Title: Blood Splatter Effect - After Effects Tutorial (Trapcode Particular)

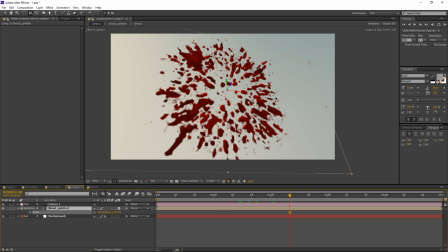let's grab our blood splatter layer and just increase the scale a bit and in
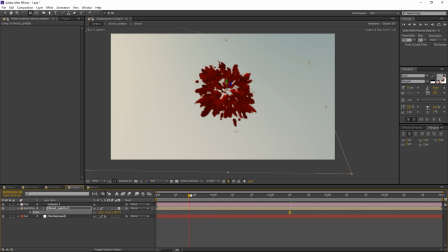the original example the blood sort of splashes a lot faster so
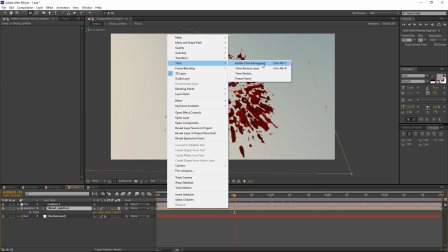what I did was if you right-click your layer and enable time remapping you can now retime
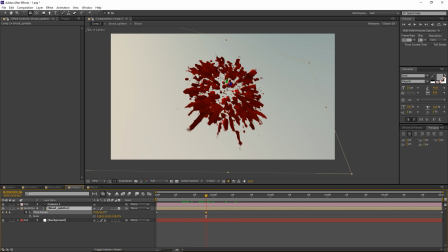your scene and I can increase the time here so maybe I wanted to stop around two second mark so around here so I don't need this frame and I can also grab these keyframes and press F9
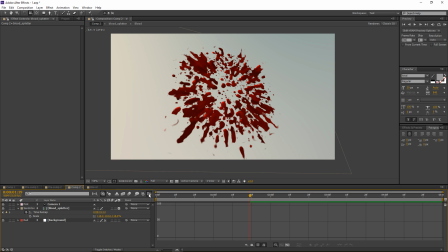to enable smoothing and if I go in my graph editor select the time remap I can now adjust the handles for these keyframes so now we
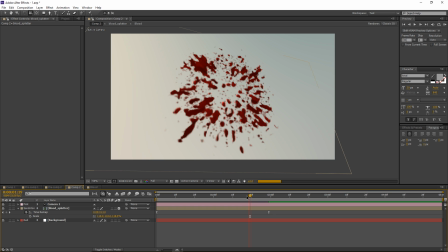have a very smooth animation and let's preview this alright not bad and you can also just select this blood layer and go to curves and also
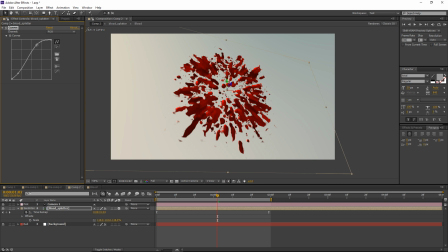increase or maybe decrease the colors a bit and you know whatever else adjustments you may need.
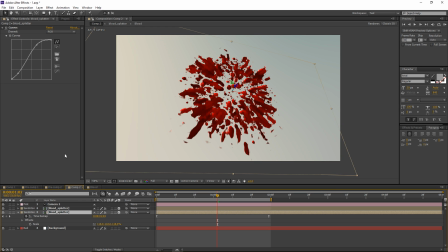And one other thing you can do here is if you duplicate this layer and for my layer below it I can go to generate fill and I will use a 100% black and let's delete the curves
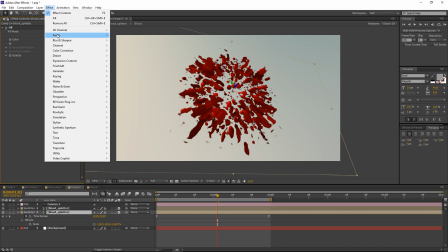and then I can go ahead and add a fast blur effect and I will set
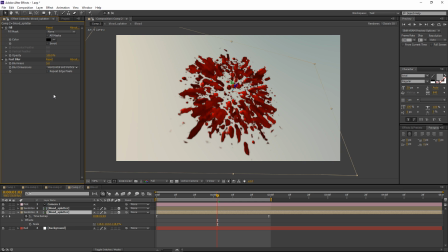this fast blur to maybe a value of 10 or actually just use a value of 5 maybe and now you can see this sort of creates a nice shadow around the blood
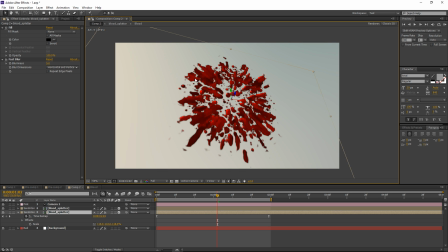which sort of helps sell the idea that it's on an actual concrete
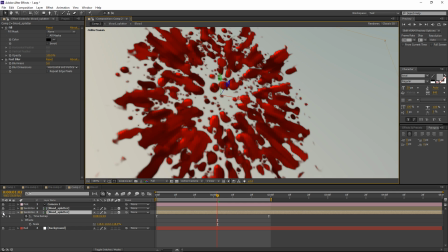surface so you can see without the shadows it's
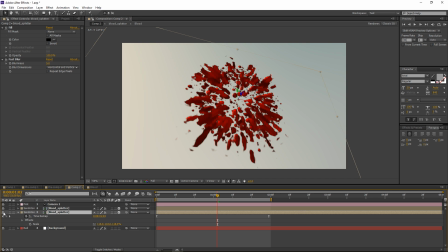sort of like just floating in space and now with the shadows it actually feels like
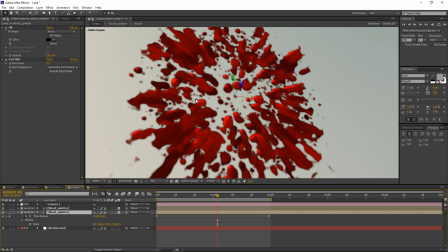it's on the surface so that's another trick that you can use and maybe use the fast blur to value of 2 so just create a nice shadow
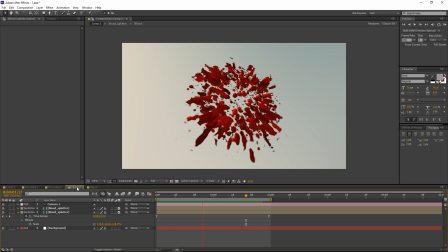around the blood but that's it for this tutorial You can check out the original project file by following the link in the description of this video Be sure to subscribe for more tutorials and if you learn anything new, please drop a like. I would really appreciate it and I'm out